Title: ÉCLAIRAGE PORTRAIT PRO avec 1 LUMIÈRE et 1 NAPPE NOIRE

Bienvenue dans cette nouvelle vidéo dans laquelle on va voir comment avoir un éclairage portrait professionnel avec simplement une lumière et un éclairage.
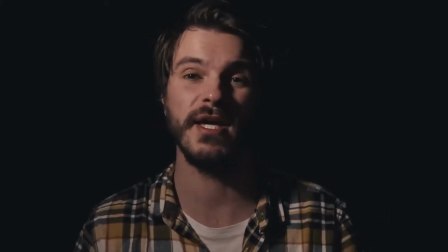0:17 Aujourd'hui dans cette nouvelle vidéo, l'idée ça va être de te montrer comment avoir cet éclairage là, donc comme tu peux le voir, avec un éclairage qui vient m'éclairer sur le côté et avoir ce petit effet triangle qui est très recherché en vidéo, donc c'est ce qu'on va voir aujourd'hui. Mais tout d'abord, si tu me connais pas, moi je m'appelle Aurélien Ibarart et il y a un truc que j'adore dire dans mes vidéos et qui va être juste hyper approprié, c'est la phrase que j'adore dire, de la contrainte naît la créativité. L'idée, c'est que j'ai réussi à avoir cet éclairage-là avec que de la débrouillardise. En fait, si tu veux, ça fait un petit moment que je me penche sur l'éclairage. Ça fait plusieurs fois que j'ai réalisé des prestations où j'ai fait des interviews.
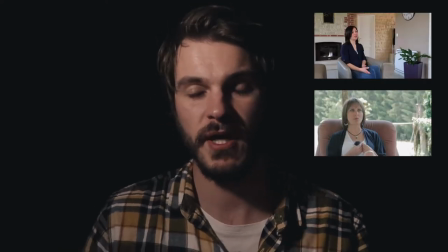1:00 Et c'est sympa, mais je me suis dit comment donner un côté plus professionnel à mes interviews. Et en fait, ce qui va faire toute une grande différence quand tu vas faire des prestations, c'est l'éclairage. Enfin, je te dis des prestations, mais de manière globale, l'éclairage peut changer du tout au tout la qualité de ta vidéo et faire en sorte que ta vidéo devienne vraiment professionnelle. Et à force de chercher sur le net, j'ai vu des gars qui avaient voilà des éclairages à puture, enfin des éclairages qui coûtent 5, 800, 1000 balles. Et je me disais, putain, le résultat est juste incroyable. Et je me suis dit, comment en fait je peux arriver à avoir un éclairage similaire, mais avec ce que je dis toujours, la débrouillardise. Alors c'est sûr que l'éclairage que j'ai là actuellement, ça va pas valoir un éclairage qui coûte 800,
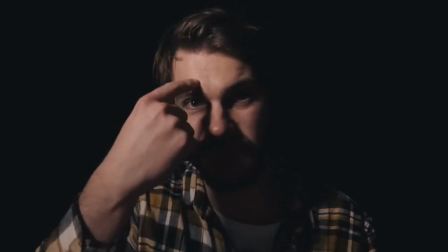1:52 1000 balles, parce que évidemment, là on voit par exemple ici, la lumière est un peu trop forte, il aurait fallu que j'utilise une softbox, de toute façon je vais te montrer comment j'ai organisé tout ça, mais il aurait fallu une softbox pour que la lumière soit un peu douce. Et tu peux quand même finalement, quand tu vas voir ce que j'ai fait, tu vas te rendre compte que même avec de la débrouillardise, eh bien on peut arriver finalement à avoir des vidéos qui sont qualitatives. Maintenant, ce que je vais faire, c'est que je vais allumer la lumière et je vais te montrer comment j'ai fait en sorte d'avoir cette configuration là pour avoir le fond qui est complètement noir et l'éclairage. Donc comme tu l'as vu dans le titre, j'ai mis derrière moi une nappe et j'ai un éclairage, mais voilà, un éclairage qui coûte pas très cher et finalement qui fait le taf.
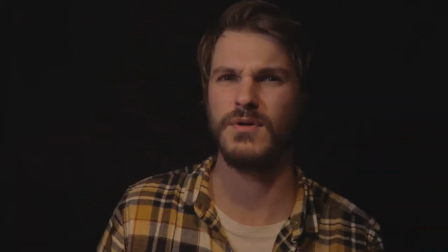2:38 Alors j'allume ma lampe du bureau, waouh, et la lampe ici.
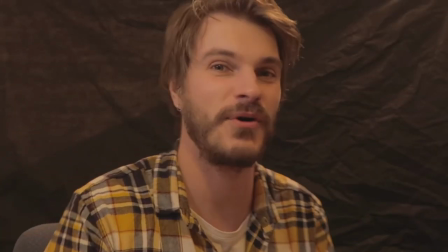2:46 Et là, on peut découvrir que derrière moi, on a une jolie nappe bien froissée.
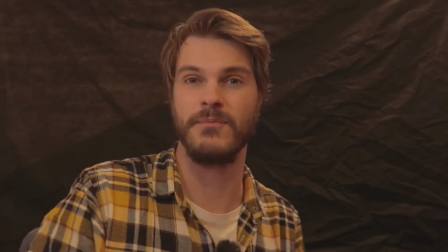2:52 Mais finalement, on se rend compte que ça fait le taf. Bon, ce que je vais faire, c'est que je vais reprendre ma caméra. Je vais enlever...
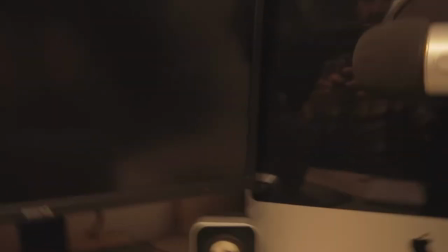2:59 Alors, on va faire ça. Alors, donc ma caméra, elle était juste ici.
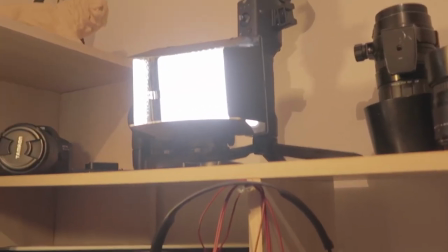3:08 Et ici, voilà, en fait, j'ai juste cette lumière-là. Donc c'est une lumière franchement qui coûte pas très très cher sur Amazon.
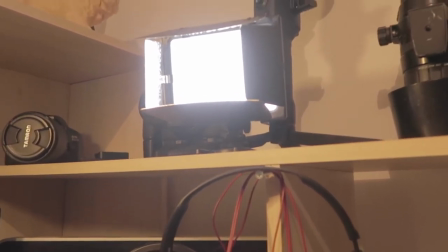3:17 J'aurais pu te donner le prix, mais combien je l'ai payé, mais franchement j'ai pas payé cher du tout.
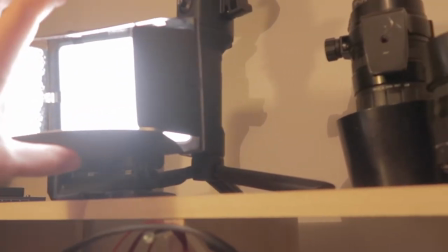3:22 Le seul truc que j'ai fait, donc tu vois, normalement tu vois je peux l'ouvrir comme ça.
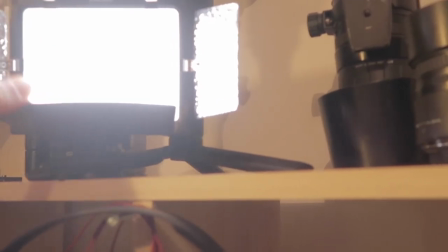3:28 Moi ce que j'ai fait c'est que je l'ai fermé, tout simplement parce que, hop tu vois, comme ça.
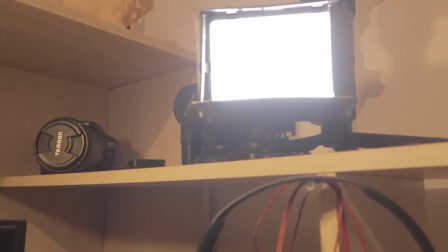3:33 L'idée c'était que la lumière elle éclaire vraiment que mon visage et pas le fond noir. Donc c'est vraiment qu'elle éclaire que mon visage.
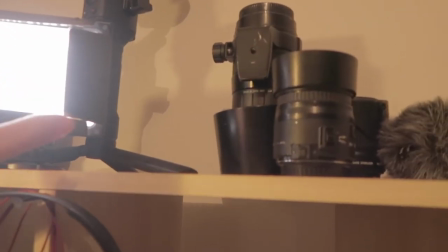3:41 C'est pour ça que j'ai vraiment fait en sorte que la lumière soit dirigée vers mon visage.
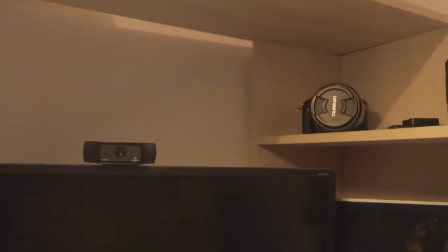3:45 Ensuite, ce qui est intéressant, c'est que là en gros elle est à grosso modo à 45 degrés de moi et un peu en hauteur.
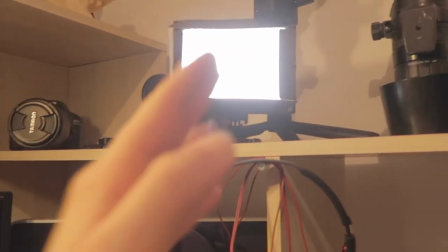3:53 Et le fait de l'avoir à 45 degrés et un petit peu en hauteur, c'est ce qui nous permet
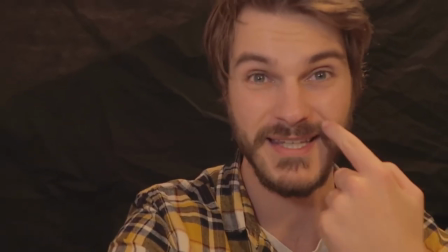4:00 c'est ce qui nous permet ici d'avoir le petit triangle noir comme tu as pu le voir juste avant.